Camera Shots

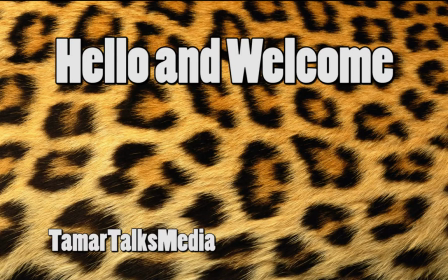(0:00)
Hello and welcome to another Taylor Talks Media video. This particular video that you're watching coincides with my blog post on camera shots.
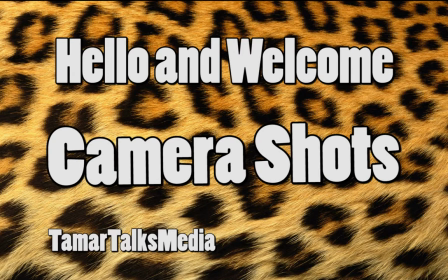(0:11)
In this video I'm basically going to be showing you examples from films, mainly Disney films, and examples that I have made myself
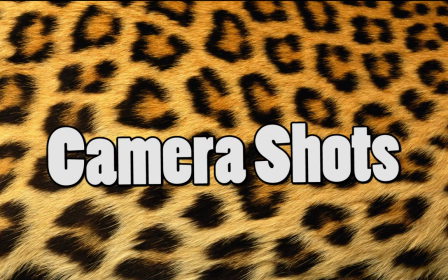(0:20)
of camera shots that I will hopefully use, not hopefully, probably, maybe use in my final film trailer, really. Let's get on with it. So the first the first camera shot that I'm showing you now is a high angle shot.
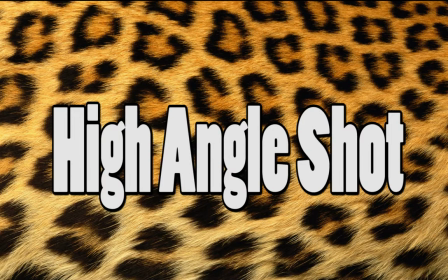(0:39)
It's usually used to portray a character's weakness. So this particular example from a film, from the film Frozen that I've used, is when Hans actually betrays Anna, and I'm sure you've all seen it.
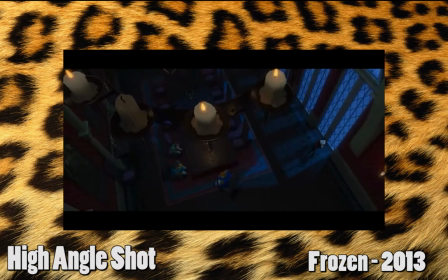(0:53)
So yes, you can see that now. And my example is just
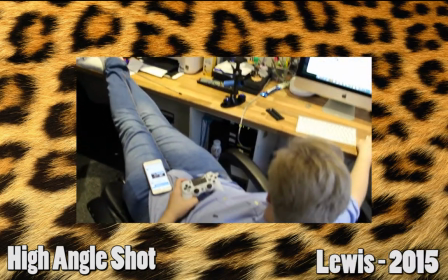(1:01)
Lewis really playing PlayStation because he's a weak human being. The next camera shot is a low angle.
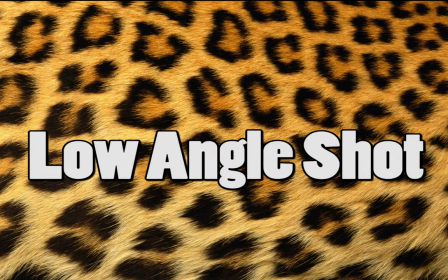(1:09)
The film example that I've used is actually from the TV show Dexter,
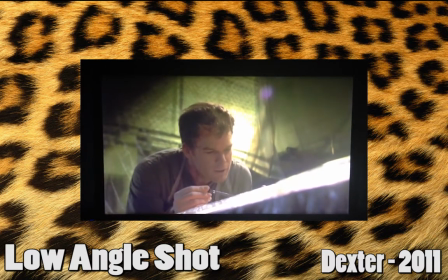(1:13)
and in this clip he's killing Joe Walker because this shot is used to show power, so it's basically the complete opposite of a high angle shot.
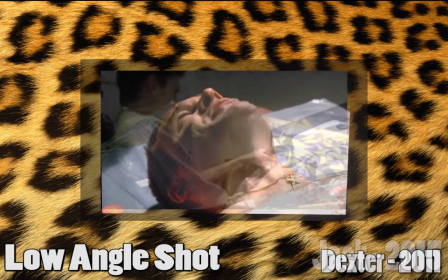(1:22)
And for the example that I've made myself, it is Jack playing the PlayStation,
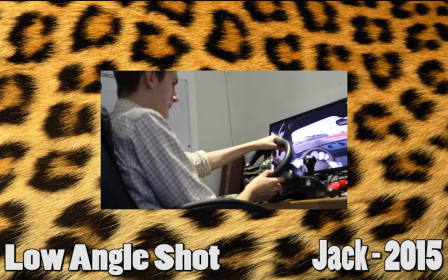(1:28)
driving a car because you need a lot of power to have a car.
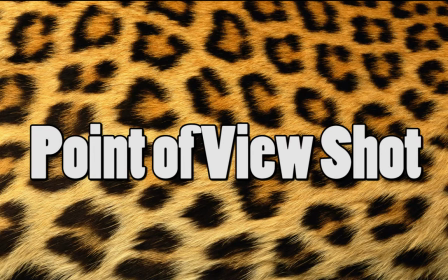(1:34)
For my point of view shot, I've used the scene from Star Wars where Anakin Skywalker sees the
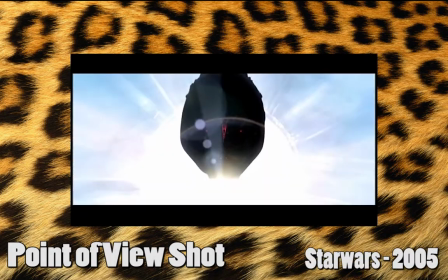(1:43)
Darth Vader mask getting put down onto his face.
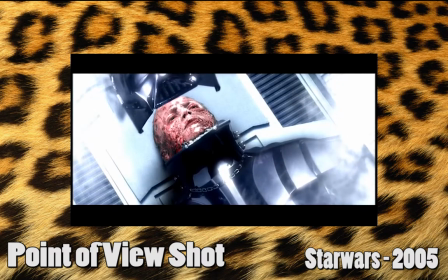(1:46)
And for my own example of this, I have basically just eaten pizza, really, and got a dip.
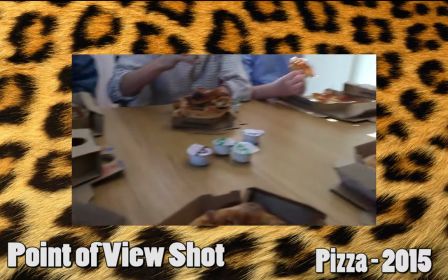(1:56)
This, you can sort of tell from the name, point of view shot, basically shows you what a character's seeing themselves.
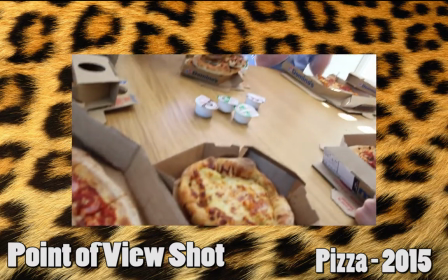(2:02)
So it can be used for like
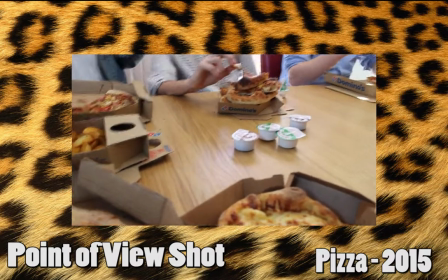(2:06)
chase scenes, so you'll see either a character running away or a character chasing another character.
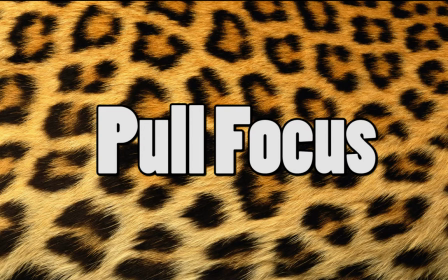(2:14)
So yeah, a pull focus one is quite difficult to do, and I've chosen the one from The Incredibles where the pull focus happens to Mr. Incredible to show two people getting mugged and committing crimes.
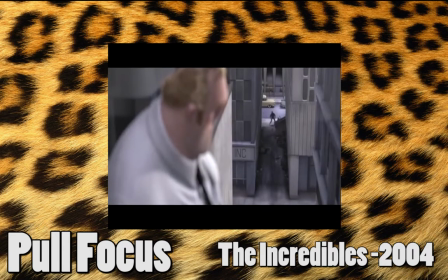(2:34)
I've done a pull focus on Jack and Lewis's face just to sort of show you what happens in a pull focus.
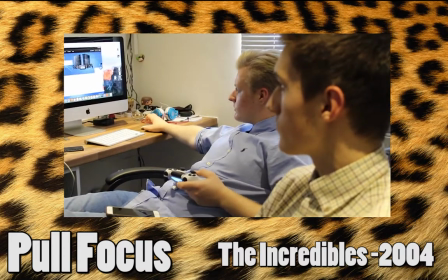(2:42)
Pull focuses are genuinely used to, I don't know how to put it, just show what's happening in the background, really.
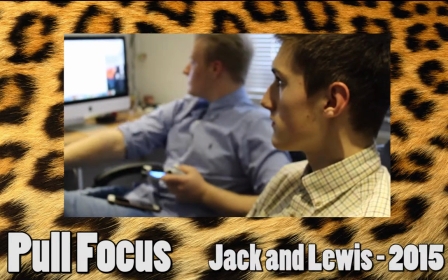(2:49)
So if something iconic is happening, not iconic, but important is happening in the background,
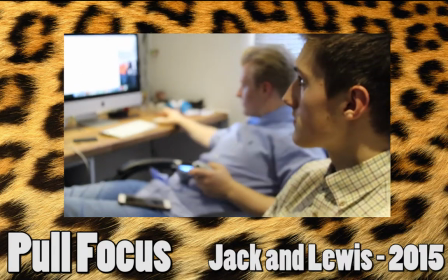(2:54)
a pull focus will be used to make sure the audience are aware of this and show that it's more important than what's happening in the foreground of a scene.
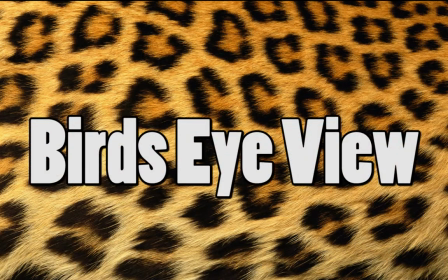(3:01)
The next camera shot is a bird's eye view.
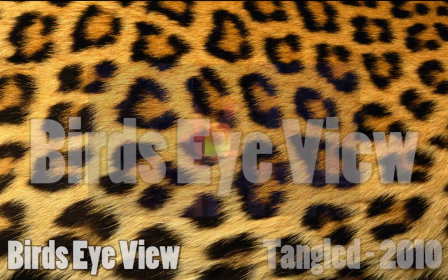(3:05)
For this I have used the bird's eye view from Tangled when they are lighting all the lanterns for Rapunzel's birthday.
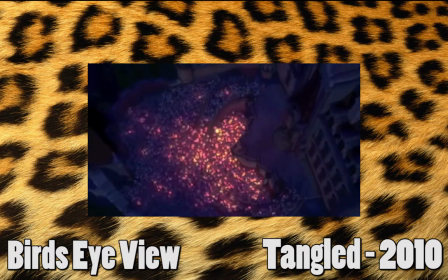(3:13)
And the one that I've done myself is basically just a bird's eye view of mine and Joe's and Imogen's and some other people's pizzas,
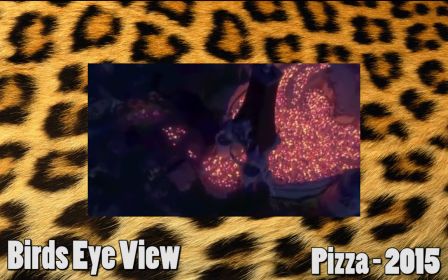(3:22)
just to show you what's on the table, really. A bird's eye view is usually used so you can see the whole of a scene from the air.
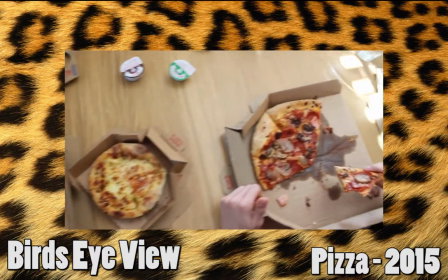(3:31)
It doesn't have to be right in the sky like a bird, it can literally just be just above,
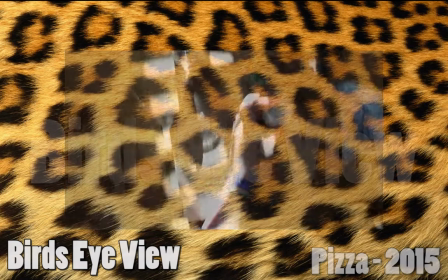(3:36)
but as long as it looks like you're looking down onto the scene, then it's perfectly fine.
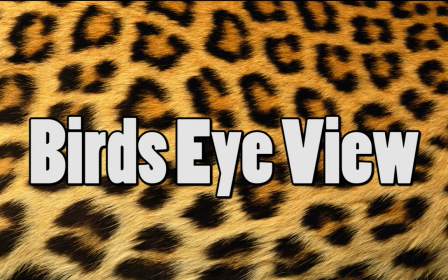(3:41)
For my extreme close-up,
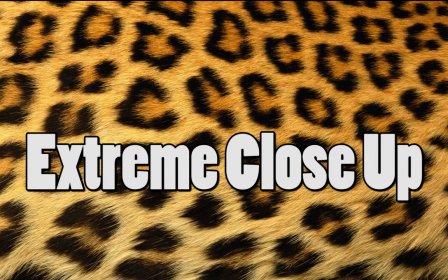(3:45)
I have actually done an extreme close-up of Jack eating some pizza,
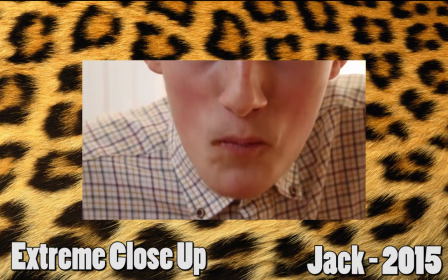(3:50)
just to show you that an extreme close-up is just of a particular feature on a person's face or their arms or a particular object.